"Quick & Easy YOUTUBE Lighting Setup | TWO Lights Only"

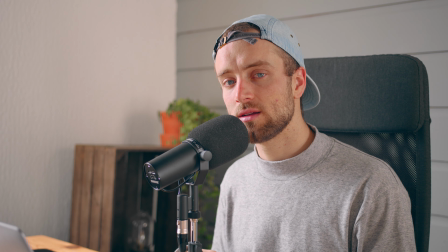0:00 Let's turn this boring looking setting into something far more interesting, like this.
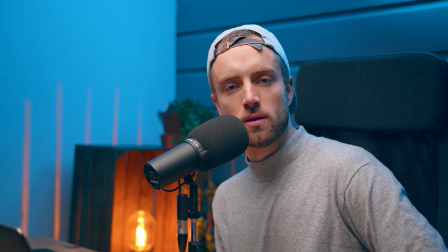0:07 I wasn't ready for that transition yet, sorry. Anyway, be honest, this does look a lot better than the previous setup, doesn't it?
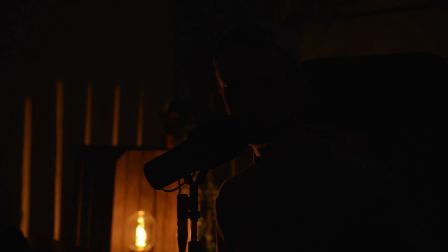0:14 And it's only done with 2 video lights, a key light and some sort of RGB stick. I'm going to tell you which one exactly in a bit, but for now, let's break this one down, shall we? So let me take out the key light. That's a freaky look. And the backlight, and ooh, that's wow. So as you can see, that makes all the difference, and it's only 2 main lights and a small practical.
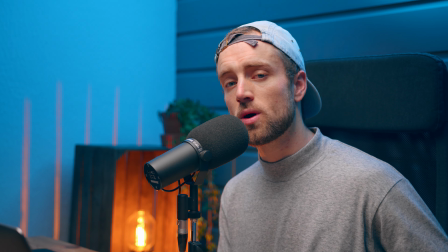0:37 I'm going to show you exactly how I did it and what kind of steps I took in order to get this look.
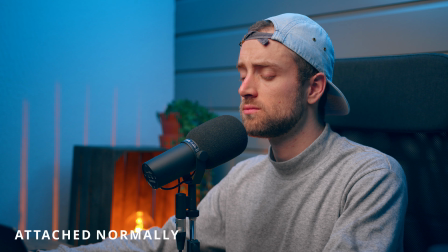0:41 Because if you do it the wrong way, or if you just put up a light and shine it at you, you'll get completely different results. Okay, so the first thing I'm doing is I take out my strongest stand. Next, I'll take my Godox SL150W Mark II and I put it up normally.
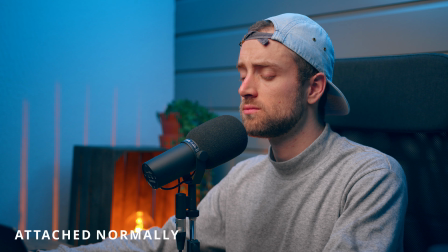0:58 I'm going to put it sideways in a bit, but for now, while I'm building up, I'll just put it up normally. Next, I'll build up my softbox. I stick it on there. And now that everything is built up, I am going to change the direction where the softbox is pointing. If I point it down, like on the stand itself, it is not angled down enough, so I get a lot of spill on the background.
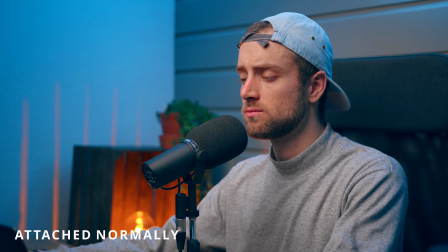1:18 I don't want that because that takes away the glow of the blue light I'm having behind me. So I really want to have it point down. It really works out this way.
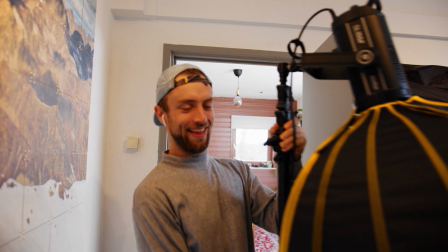1:26 So I'm going to change the directions now, and I'm putting it up all the way between my ceiling and the screen I'm having here as well. Just one quick addition, I also have a grid attached here, and that is because otherwise I noticed I had too much spill to the sides, and that really takes away a lot of that nice sort of like tungsten, reddish, bluish light. So I really wanted to keep that and isolate that. That's why I'm using a grid as well. Next up is the light behind me. That is a really simple setup. It's basically a C-stand and a Godox LC500R.
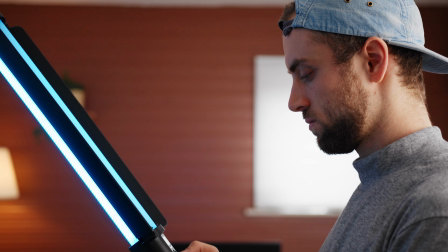1:58 This is one of my favorite lights so far because you can use it in CCT mode, meaning that you can range from, I think, 2500 Kelvin to 8000 Kelvin, I think. And you have a full RGB scale that you can use. So it's very versatile, quick to use. And as you can see, it is pretty strong. This is at maximum output, but I don't need much more blue than this.
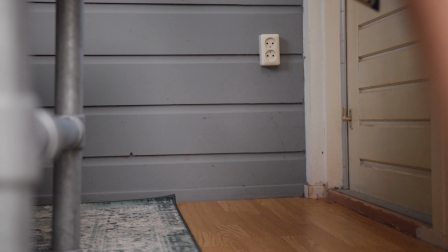2:18 So I'm really happy with these lights. So let's put this thing up.
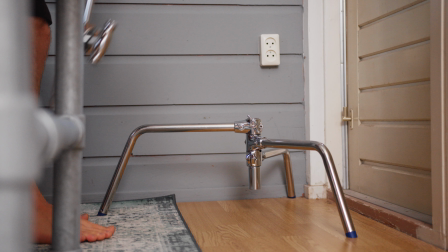2:22 One quick thing to notice whenever using C-stands is that whenever you build one up,
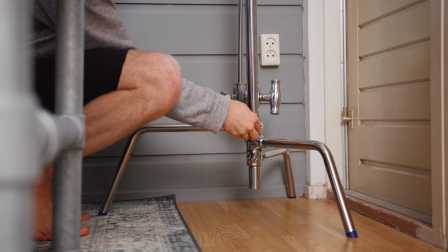2:27 always put the biggest sort of stand straight above the lamp that you're using, or the light, or the frame,
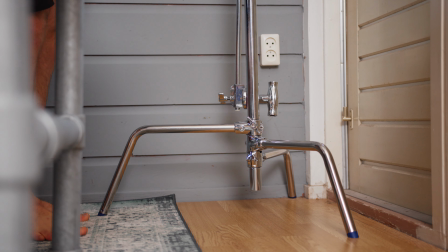2:33 or whatever, because the biggest part of that stand is the strongest, and you can put a sandbag on top of it, then it will probably never fall, but always be careful.
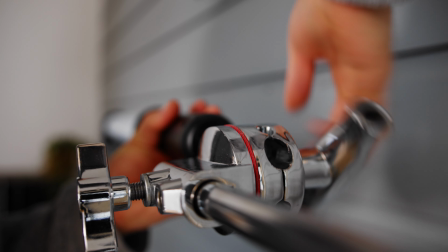2:41 Now put it up, make sure it's out of frame and angled slightly towards the wall. And there you go.
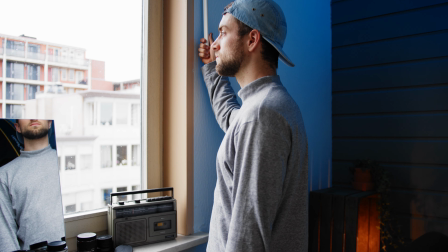2:46 Now fire up your practical, fire up all the lights, and then blind all the windows, and you're good to go.
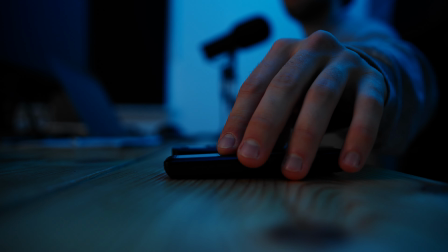2:52 So yeah, this is basically the setup. It's really simple and really easy. One thing that you need to understand is how you put up your key light.
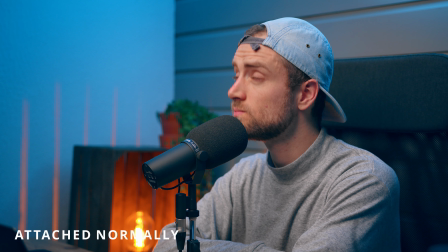3:00 If you angle it towards you and you have a wall behind you, you get a lot of spill,
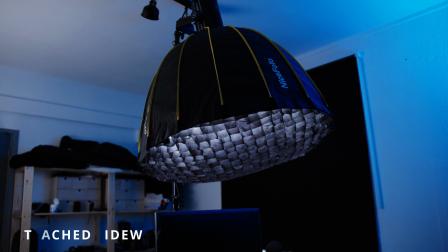3:04 and every sort of effect that you plan on doing on the wall behind you is sort of eliminated by the power of that key light. So you really want to position the light so you have the, desired effect. And you just have to play around with the angles and see what it does on camera. I think that's it. It's a really quick and easy video. It's not that difficult, but I personally really like to use this kind of setup for tutorial videos, like I posted last week, or just something simple for me to build up really quickly that I don't really have to think about, because this setup is, 90% of it is always here. I just put up the light behind me, and I fire up the practical, and that is it. Oh yeah, and of course I build out the camera, but it's not too difficult. And I also got a question for you guys, and that is, what kind of video from all the videos I posted in the last 2 months was the one that stood out the most for you? Was it the one of the Blackmagic Pocket 6K or some of the lighting videos? Let me know in the comments, because then I kind of know what I can sort of tailor my channel towards, because, it's kind of difficult, but fun.